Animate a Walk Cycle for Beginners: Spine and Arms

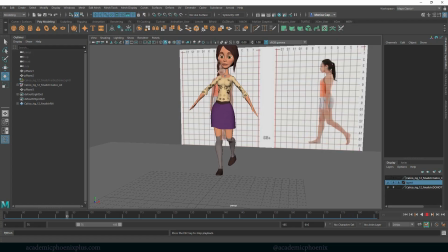0:00 Hey guys, it's Monica at Academic Phoenix Plus, and this is the third part of the female walk cycle. Last time we created the feet or the legs, we animated the legs and a little bit of the pelvis.
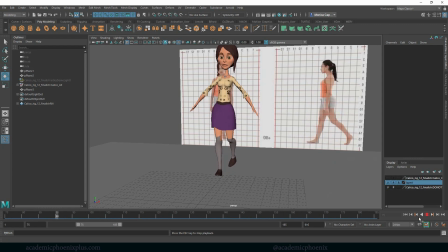0:12 Today we are going to be focusing on the arms. So let's go ahead and get started. So there are a little bit of painted weight issues here, which is fine. I can just go ahead and fix them because I'm the rigger, so I can do it all. But let's go ahead and bring back our controllers. I hid them last time, so I'm going to turn on the V, which is view, and now we have our controllers back.
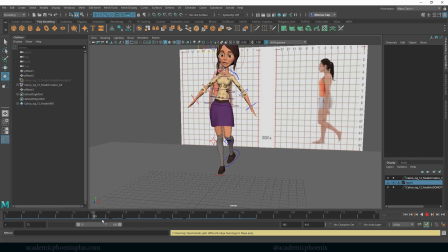0:32 Cool. Now the fun thing about humans, as we walk, is that we have to be all about balancing because we're seriously just standing on a leg as we're moving our bodies forward, so that can cause a lot of tripping and falling. But lucky for us, we have arms to help us compensate for all that moving around.
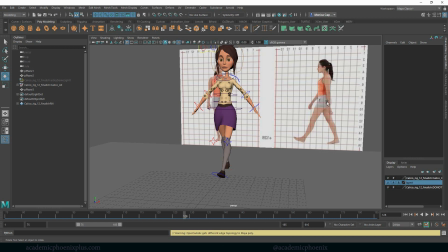0:49 So you will notice that when our left foot is forward, her right arm is forward, and vice versa, when her right foot is forward, her left arm is forward.
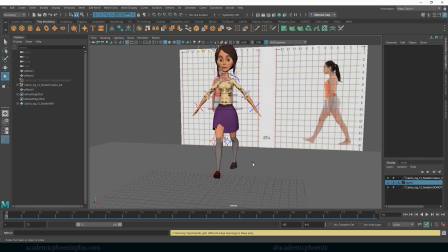1:02 So it's basically a balance. We're gonna mimic that same exact thing. So going into this side, again, I like to work on, whoa,
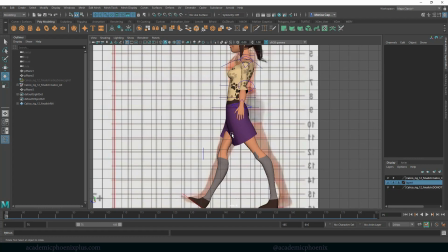1:13 on a view. My character's right arm is forward, and this is under 75. So I'm actually gonna take this, and actually maybe the front view might be better.
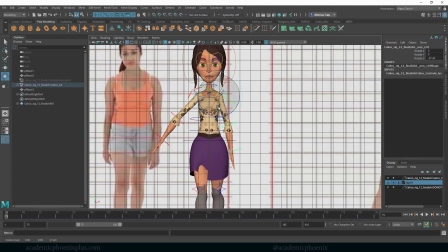1:25 I'm gonna bring her arm down, and then I'm gonna bring it forward. Now humans are interesting. You'll notice that we try to keep our arm as close as possible to our body, and then we actually kind of go around and look where her arm is.
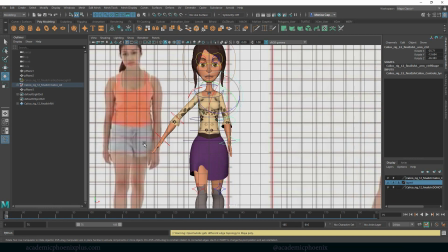1:40 It actually ends up behind her. So not only does it become forward, it goes around the body and then behind.
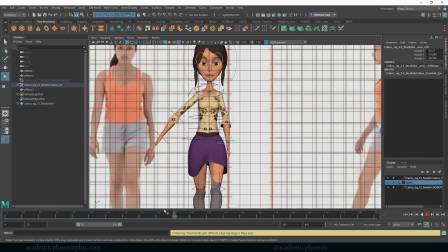1:45 So we're gonna do something very similar.
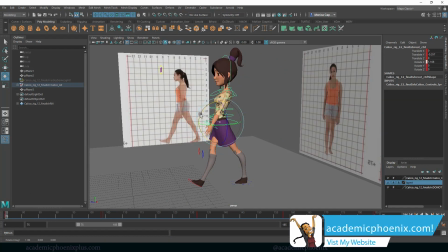1:51 So I'm gonna take her pelvis. I'm just gonna kind of rotate her forward so she looks like she's got forward momentum.
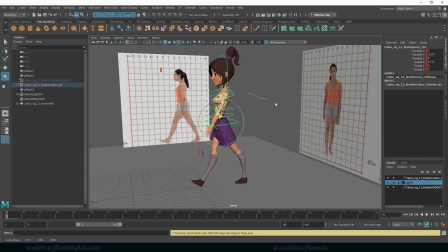1:57 And hit S again.
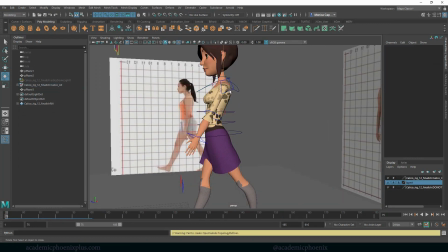2:01 And because this is a cartoon, let's not forget it's an animation, we can always just kind of exaggerate something.
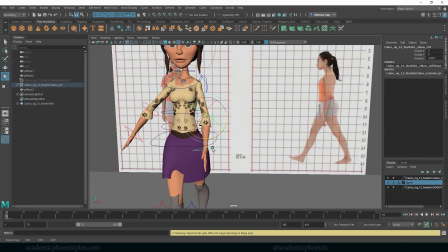2:07 So I'm gonna take this and just kind of go down her arm and just kind of place her arm like so, just a little bit. And because her arms look like her fingers are so like straight, I'm gonna just kind of relax them a little bit. And by relaxing them, I mean I take like the point finger, just kind of curl them just a little bit.
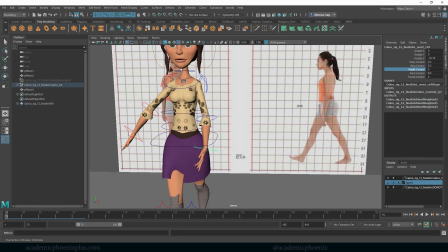2:27 Same thing with the middle, just curl them a little bit so they look a little bit more, instead of like being clamped together.
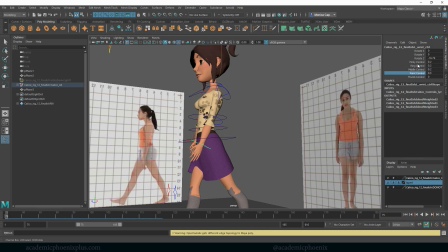2:33 Let me see if I can get my ring finger. I'm gonna type it in
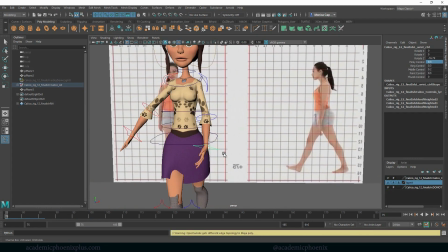2:40 0.3, something like that. And let's do 0.3 for all of them. And then her thumb, I'll do 0.1, just a little curl.
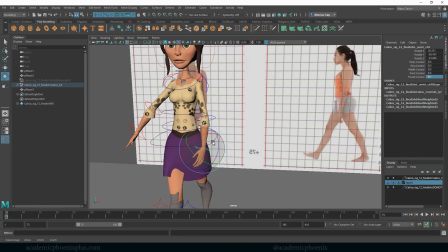2:52 And let's move her hand like this a little bit. Right, so that's the first one.
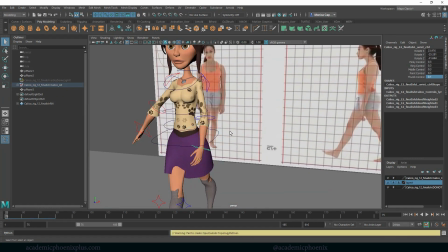2:59 So again, once you're happy with that position, select all three controllers that you just moved and then hit S. Then I'm gonna middle mouse and drag this all the way to 185 and hit S again.
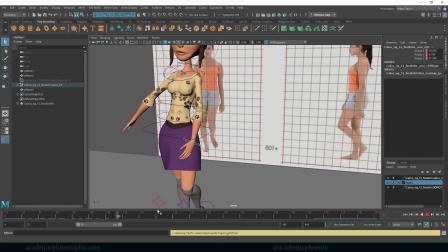3:10 Again, we're going to be moving the character. Around 132, we want the arm to be in the opposite end.
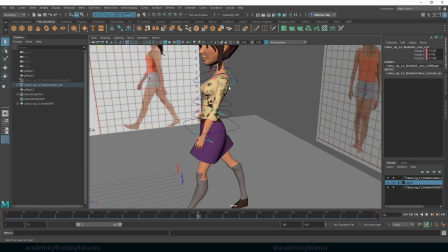3:20 All right, so it almost mirrors the opposite leg. So let's go ahead and move her foot back.
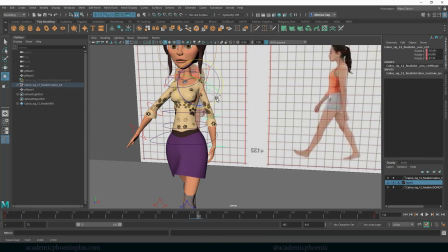3:27 Not her foot, her arm back.
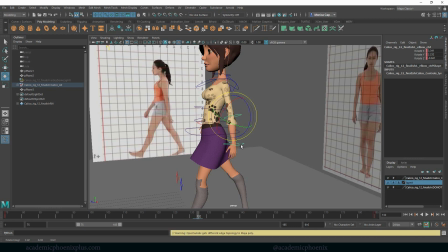3:31 And I'm gonna just kind of straighten it up a little bit and then take this one and straighten it up a little bit as well.
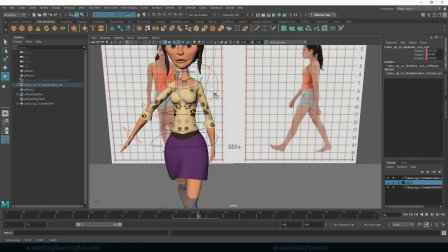3:37 And I also wanna make sure it's almost like behind her body a little bit, just like the reference image.
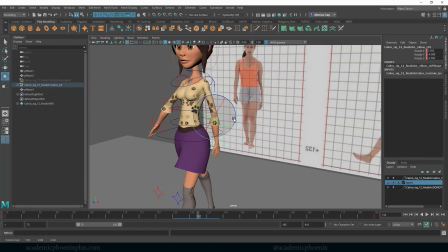3:43 And maybe just bend it a little bit. Give her that relaxed arm.
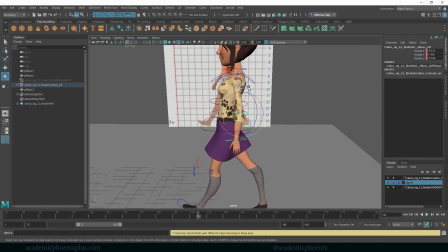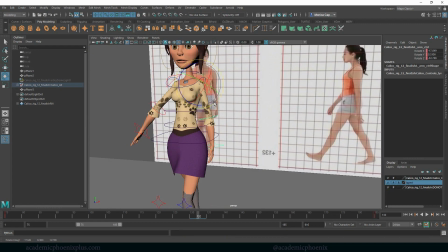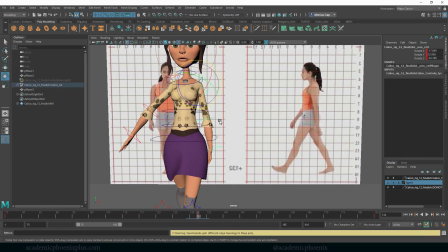3:57 Hit S. Oh, don't forget to grab all of them. Just want to confirm I grabbed all three and then hit S. All right, so let's see what we get. We get, and then she goes through her arm, so we got to fix that.